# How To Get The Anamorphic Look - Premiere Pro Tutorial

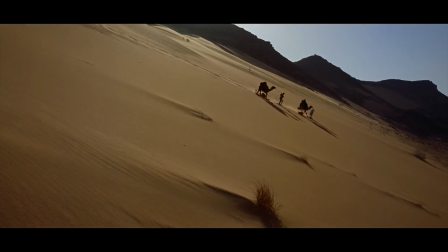[0:05]
Hello filmmakers, and welcome to my channel.
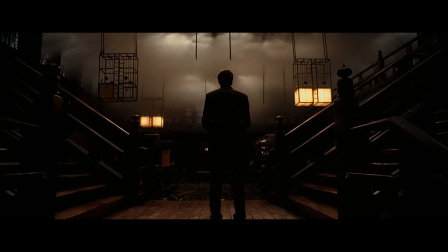[0:08]
In this video, we're exploring the magic of anamorphic lenses and their role in creating that iconic cinematic look and how you can create that look inside Premiere Pro.
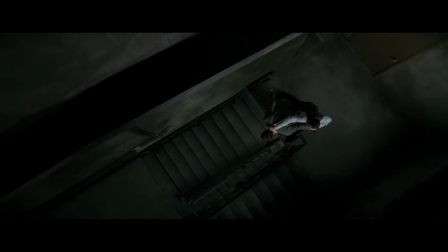[0:17]
But first, let's understand what anamorphic lenses are. Anamorphic lenses are a unique type of lens that compress the image horizontally.
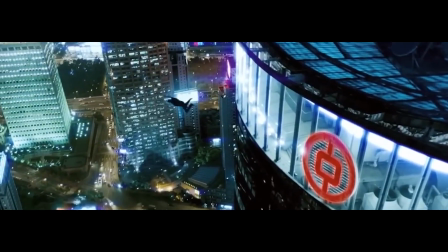[0:24]
This allows filmmakers to capture a wider field of view. When the footage is projected or de-squeezed during post-production,
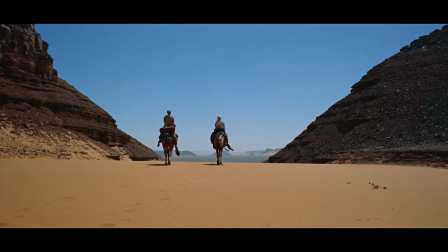[0:30]
it creates the distinctive widescreen aspect ratio that we associate with that classic cinematic look.
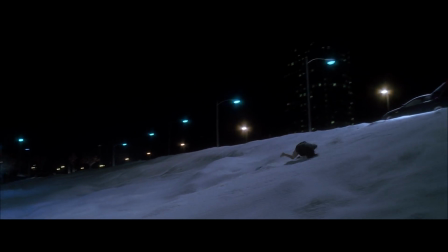[0:36]
So why are anamorphic lenses used so much in our favourite Hollywood films? It's all about, again, the cinematic look.
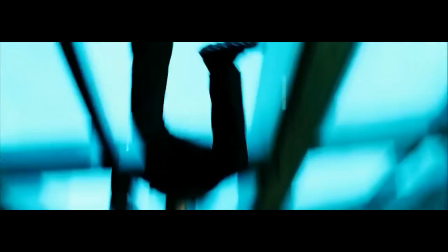[0:42]
The lens flares, the oval-shaped bokeh, the shallow depth of field.
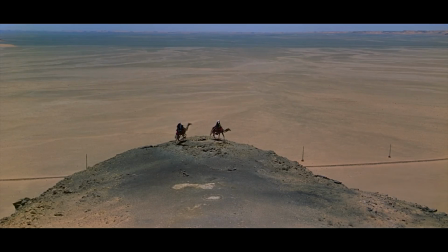[0:46]
These characteristics contribute to the dreamy, larger-than-life feel we often associate with big screen blockbusters.
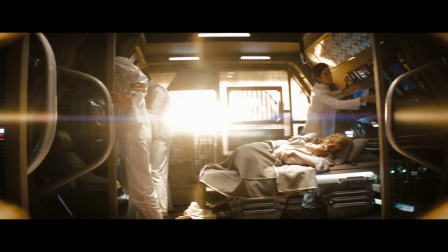[0:53]
One of the most iconic features of the anamorphic look is the lens flare.
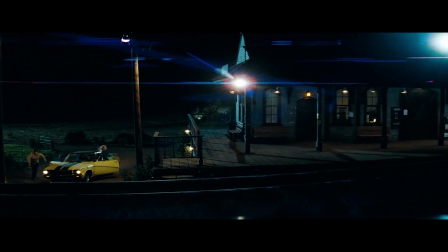[0:57]
The horizontal lens components in anamorphic lenses causes light to streak across the frame, creating those signature light streaks that add a certain flair to the visuals.
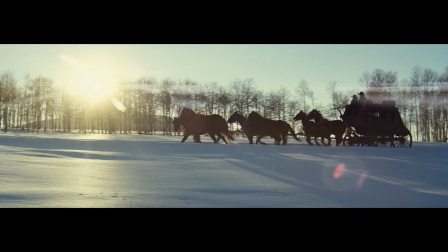[1:05]
Anamorphic lenses also produce oval-shaped bokeh. This unique bokeh shape is a distinctive look to the visuals.
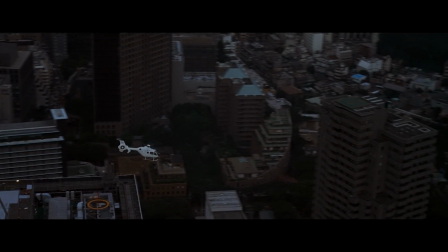[1:12]
Additionally, they offer a more shallower depth of field than spherical lenses, allowing filmmakers to isolate subjects and create a more visually compelling composition.
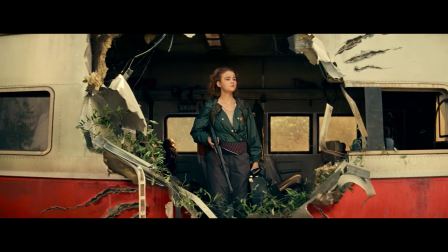[1:21]
Beyond the visual aesthetics, these lenses provide filmmakers with wider aspect ratios, like 2:3:9:1, or even wider.
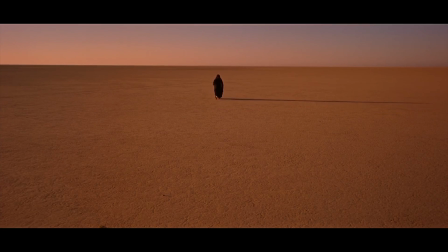[1:29]
This larger canvas allows for more creative framing and storytelling possibilities.
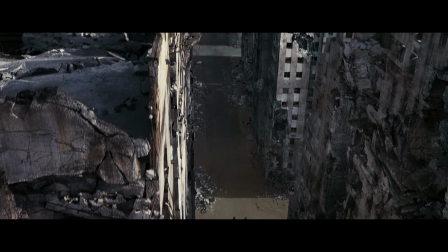[1:33]
The wider frame is particularly effective for capturing breathtaking landscapes and epic scenes that demand a grand cinematic scale.
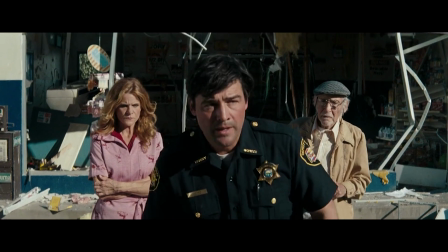[1:42]
While anamorphic lenses offer an unparalleled visual benefits, they also come with challenges.
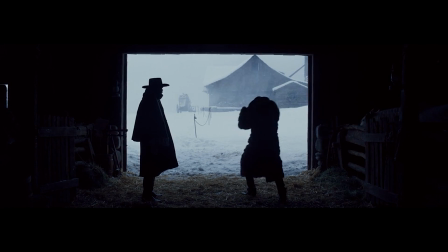[1:47]
Filmmakers need to consider factors like increased weight, the need for specialized equipment, and a learning curve in terms of framing and focusing your shot.
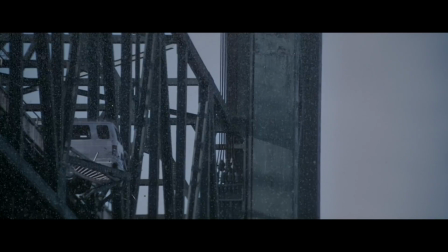[1:54]
And of course, the hefty price that these lenses cost.
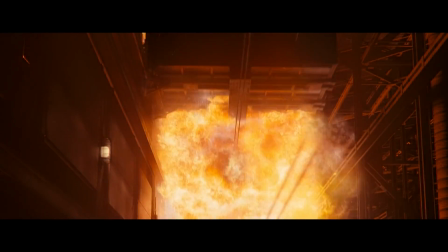[1:57]
However, many cinematographers or filmmakers argue that the unique qualities of anamorphic footage outweigh these challenges.
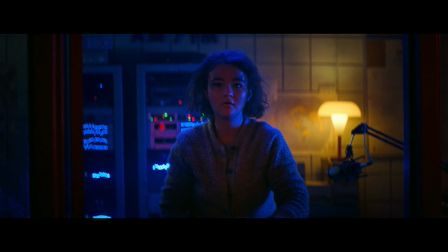[2:03]
In this video, I'm going to show you how you can achieve the anamorphic look inside Adobe Premiere Pro.
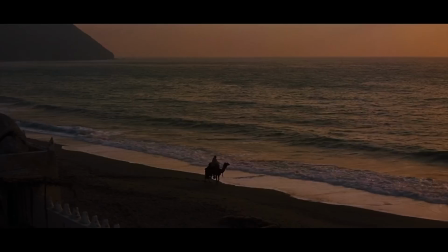[2:09]
So let's jump right into the tutorial.
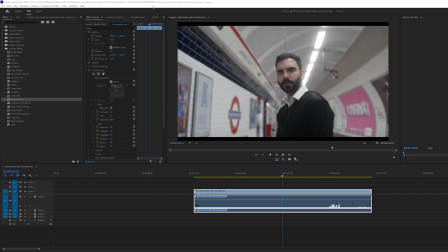[2:15]
So the first thing we're going to do is change the aspect ratio.
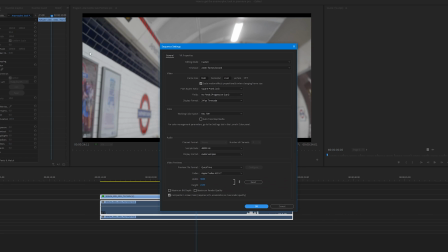[2:18]
So go to sequence settings, and if you're working with HD footage, change your aspect ratio to 1920x817. And if you're working with 4K footage, you want to set it to 3840x1634. And if you want to know how I calculate it, just divide the pixel width by the aspect ratio.
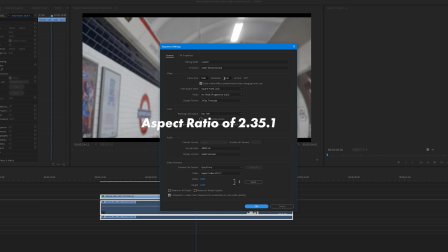[2:33]
So for 2:3:5 aspect ratio, dealing with HD footage, all I'll do is take the 1920,
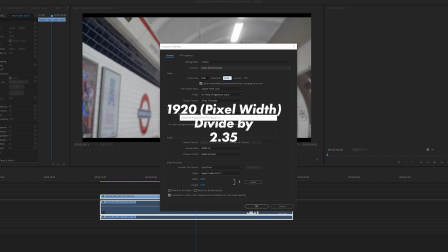[2:39]
which is the pixel width, and divide it by 2:3:5, which equals 817.
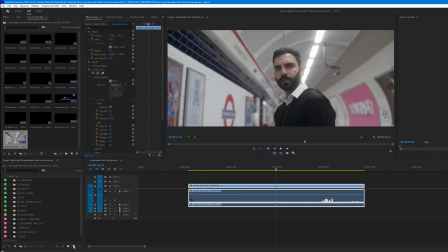[2:43]
Let's create an adjustment layer by clicking on the button and selecting adjustment layer.
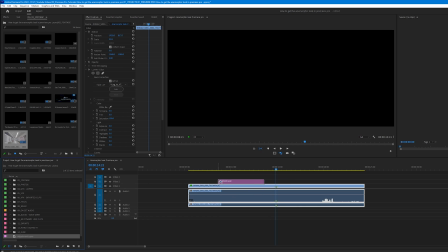[2:47]
Place it above the clip in the timeline and stretch it out to match the length of the clip. Next, we will add three effects: lens distortion, VR chromatic aberration, and my favorite, the transform effect. Drag them all into the effects control panel, making sure the adjustment layer is highlighted.
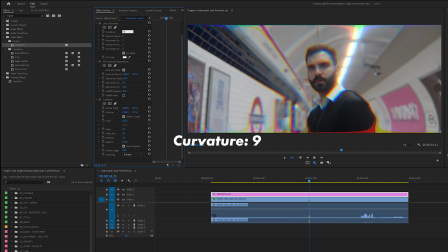[3:08]
In lens distortion, set the curvature to 9 and the vertical decentering to 1.
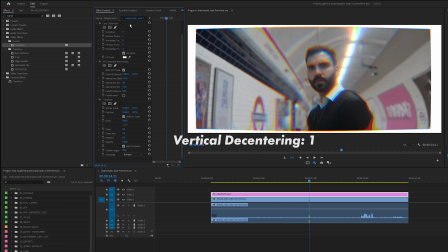[3:13]
Then on the transform effect, set the scale to 110.
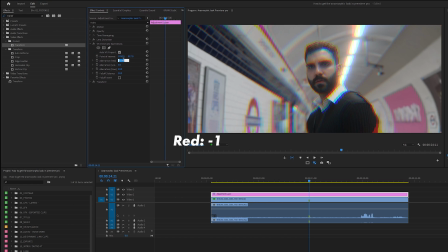[3:19]
And lastly, come over to the VR chromatic aberration and set the red to -1, the green to 0, and the blue to +1. Add a lumetri color effect, or open up the lumetri color. Come down to the vignette,
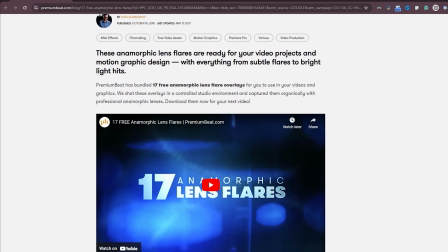[3:33]
increase the amount to -1, then slap on a free lens flare from Premium B. Now for the lens flares,
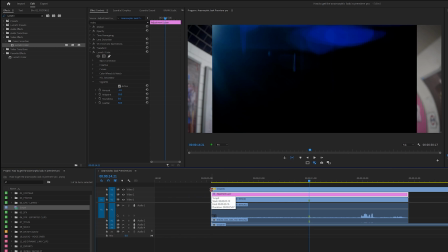[3:40]
drag your lens flare on the video layer above the adjustment layer, so it's resting on the top of the bottom layers.
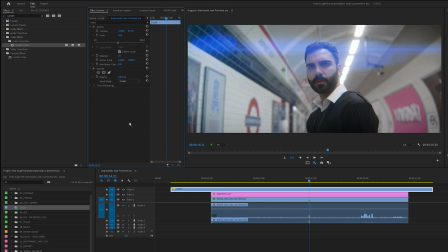[3:46]
Come over to the effects control panel and change the blend mode to screen. And there we have it, true authentic CinemaScope, or very close to it.
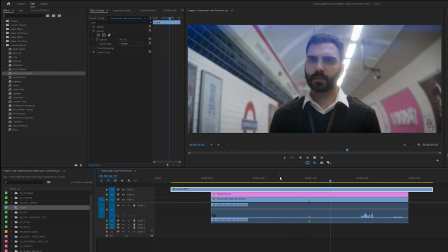[3:55]
Well, kind of, we're getting there. It's close enough. Okay, yeah, goodbye.